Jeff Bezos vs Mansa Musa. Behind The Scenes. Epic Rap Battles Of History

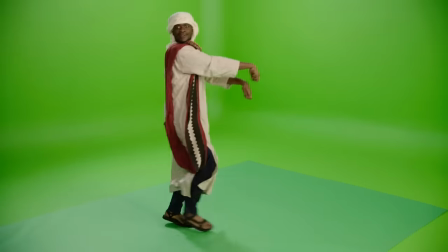This character of Mansa Musa was discussed heavily, specifically by one of our patrons named the former Prez.
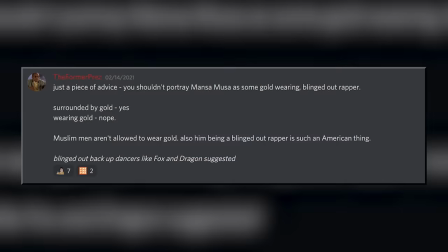I'm gonna give him a little shout out because not only did he help us shape the character of Mansa Musa, but he also gave us a very critical detail about how he might look.
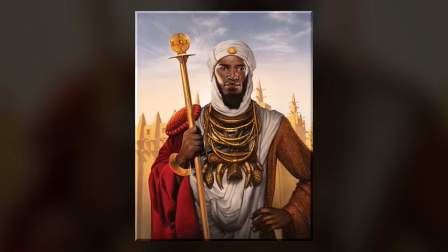We originally had Mansa Musa's costume planned to be just besplendent in gold. We had a Mr. T antique joke, which was really funny.
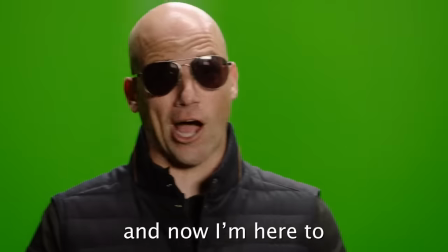I went from pipsqueak geek to gym freak physique, and now I'm here to flex my winning streak on Mr. T antique.
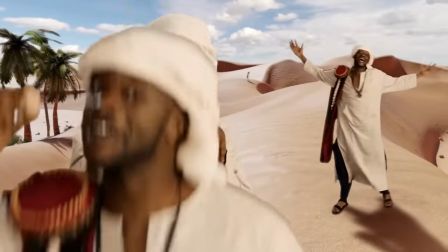But most likely a devout Muslim would not wear gold.
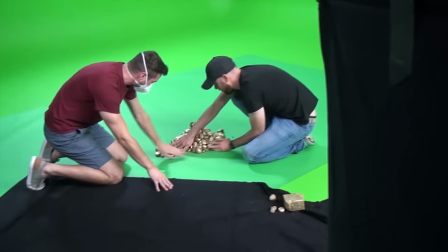Gold jewelry, specifically on a man, is not looked upon in a good light. So it would be weird for Mansa Musa, who was a devout Muslim, it would be weird for him to be wearing gold.
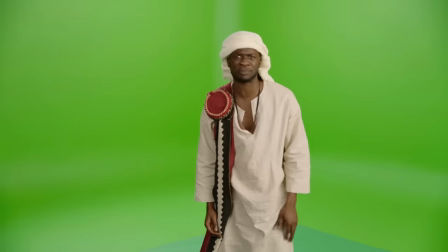And I think that when you have a personality and an actor and a talent as big as Scru, he doesn't need much to like come right at you. Yeah, I already have the spirit of an African king in me, so you know.
You married one woman, Jeff, and she cut you in half.
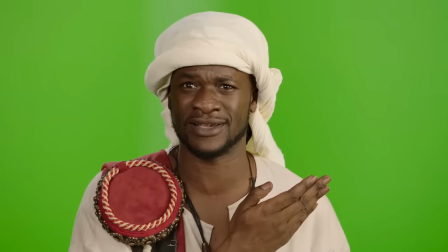God damn, that was good.
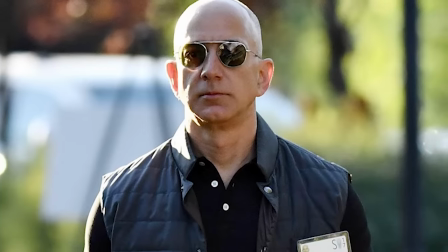With Jeff Bezos, there's that meme of him in the muscly vest and the sunglasses. Yeah, dude. Your boy's just jacked, bro. He works out a lot now too, so he's got like arms and muscles and stuff. So we thought that would be funny to show off with the aviator glasses. And then there's also the spacesuit Jeff Bezos.
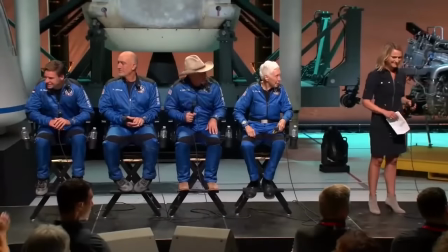So stupid, I love it. He just went on that trip to space and he wore a cowboy hat.
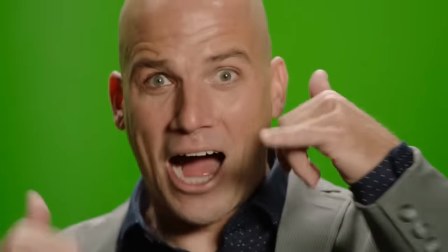Kind of hilarious, if you ask me. And then there's like your run-of-the-mill corporate boardroom Bezos.
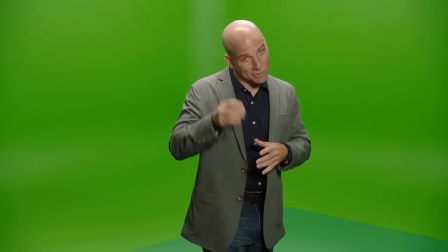Like, I look like a manager. So we started with this suit, and then was this issue of like, how do we get spacesuit Jeff Bezos in there? Why is he there? What happens? And I don't remember how we just stumbled onto the idea of a wall of boxes that Bezos would just burst through.
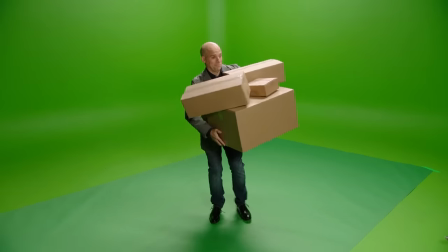Now that. The toughest thing was not getting hit on the head with the boxes as they went through.
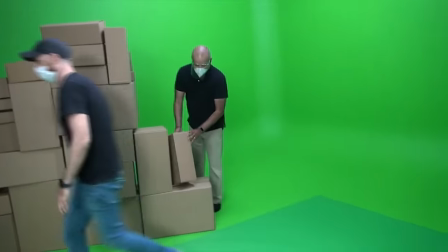I think we ended up using Lloyd's first actual full take of of going through the boxes. And if you look carefully, you can see it in his face. He's like, oh, that was awesome.
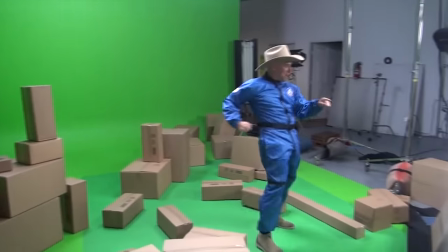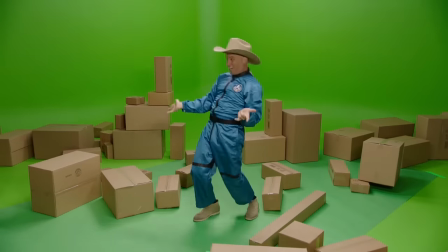That was like pure joy on my face. I was just like, that was so fun. I felt like a kid.
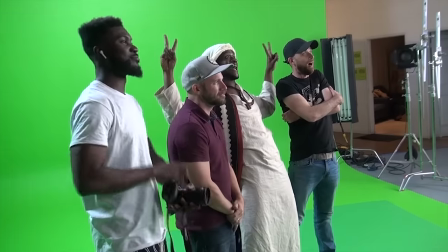This was a bucket list experience. Hopefully I'll get to do it again. I'm available whenever, let me know.
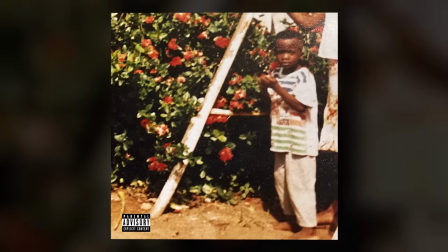My album Village Boy is out right now on all streaming platforms. Check it out.
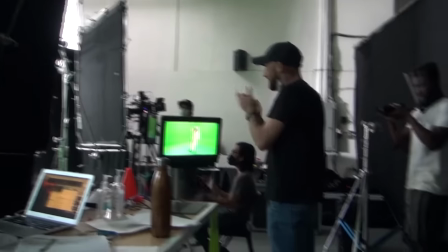Thank you, EpicLLOYD, Nice Peter, and the whole ERB crew. Y'all mean the world to me. I hope you enjoyed watching Jeff Bezos versus Mansa Musa. We've got another very exciting battle coming up.
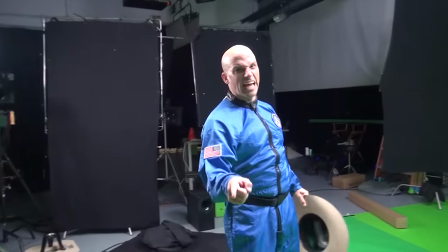Everybody stay healthy out there. Subscribe, man.